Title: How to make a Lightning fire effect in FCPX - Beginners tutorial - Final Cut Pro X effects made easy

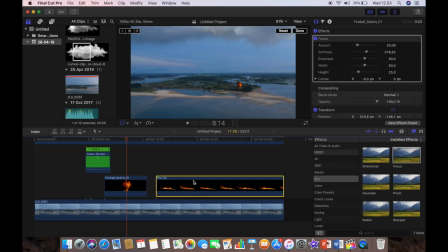8:36 Okay, and now finally for the fire, it is a bit bright, so we want to help that to blend a little more. So we're just going to reduce the opacity of the fire a little bit.
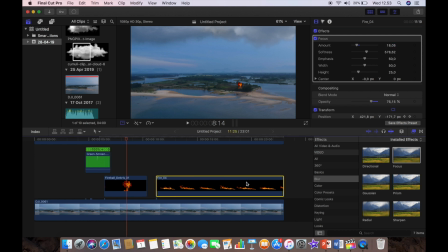8:52 You just play with it until you're happy, and we'll do the same with the other one. And yeah, that looks okay to me. Just play with that until you've got it as you want it. Okay.
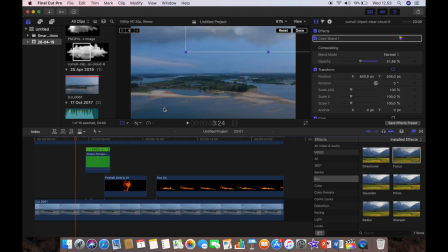9:09 Do the same with the other one. Okay, so let's have a look at what we've got. How is that looking now?
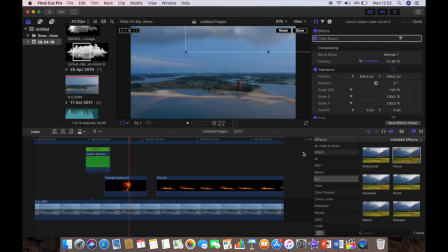9:22 Looks pretty good, but the transitions are not great between the clips coming in and out.
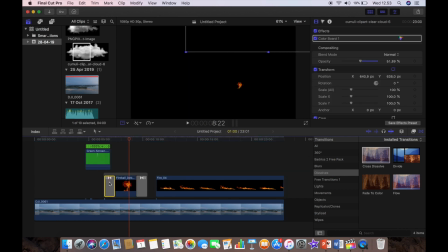9:30 So we're going to add a bit of cross-dissolve, and we don't need the beginning one. And we'll add a bit of cross-dissolve to the other one. We don't need that to fade out.
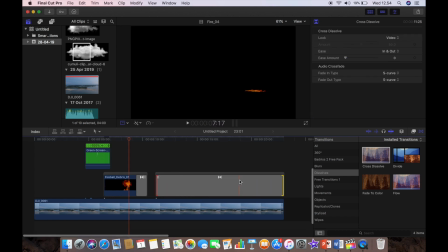9:39 But I am going to pull the cross-dissolve all the way to the end because I don't want it to
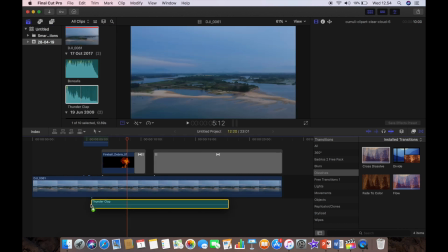9:47 fade in all the way. So now what I'm going to do is I'm just going to add the thunderclap
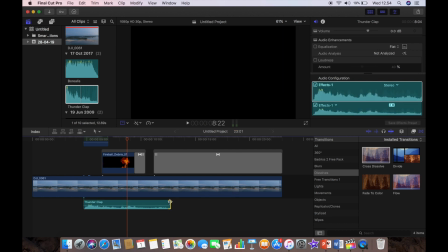9:57 and position the thunderclap, and we're going to trim it down and then
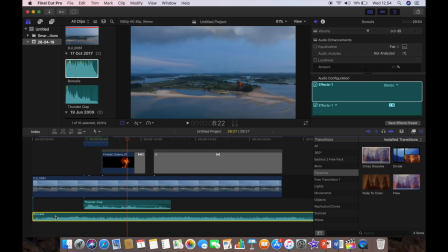10:05 fade that out. And we're just going to add a little bit of music to make it a little bit more dramatic.
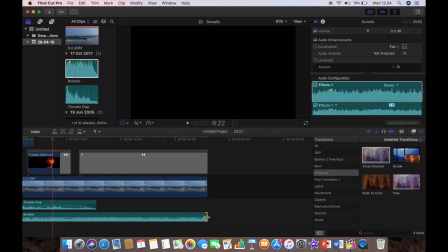10:13 And then we'll do the same, we'll trim that, and then we will fade the music out at the end of the clip.
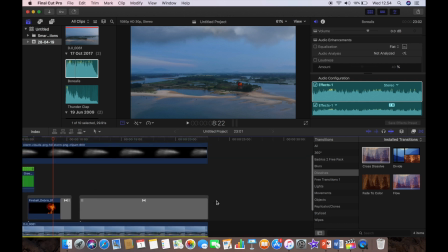10:19 And that's it. It's pretty much done.
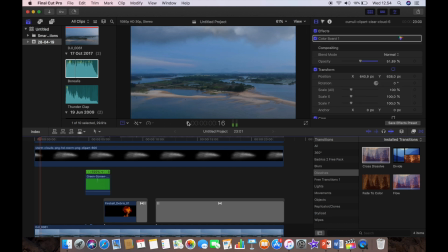10:24 So let's have a look what we've got, and that should look pretty good now. Everything seems to be working just fine now, and we've got things fading in nicely rather than being very sharp when they're coming in.
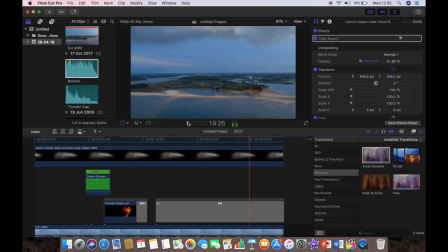10:44 Okay, that looks good. Yeah. So go and download some lightning and some other stuff and see what you can come up with.
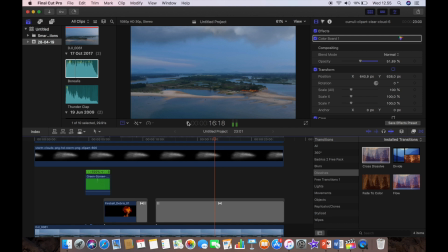10:57 It's a really very simple thing to do. And if you found that this was useful to you, then please give us a great big thumbs up. And don't forget to hit the
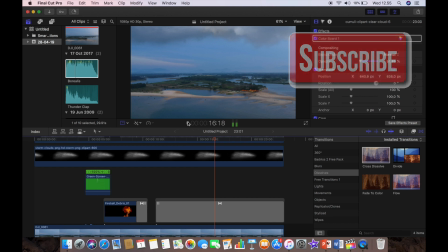11:10 subscribe button and click the bell to receive notifications if you love drones or you like editing in Final Cut Pro 10.
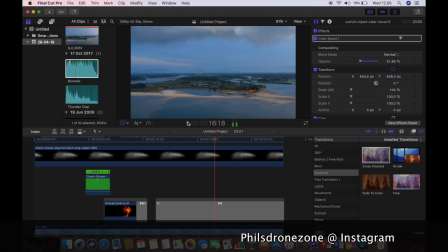11:19 Okay, you can also follow me on Instagram at Phil's Drone Zone. And that's really it for this video. Hope you enjoyed it.
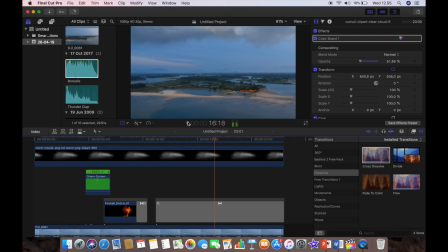11:31 And all that remains to be said is see you all again.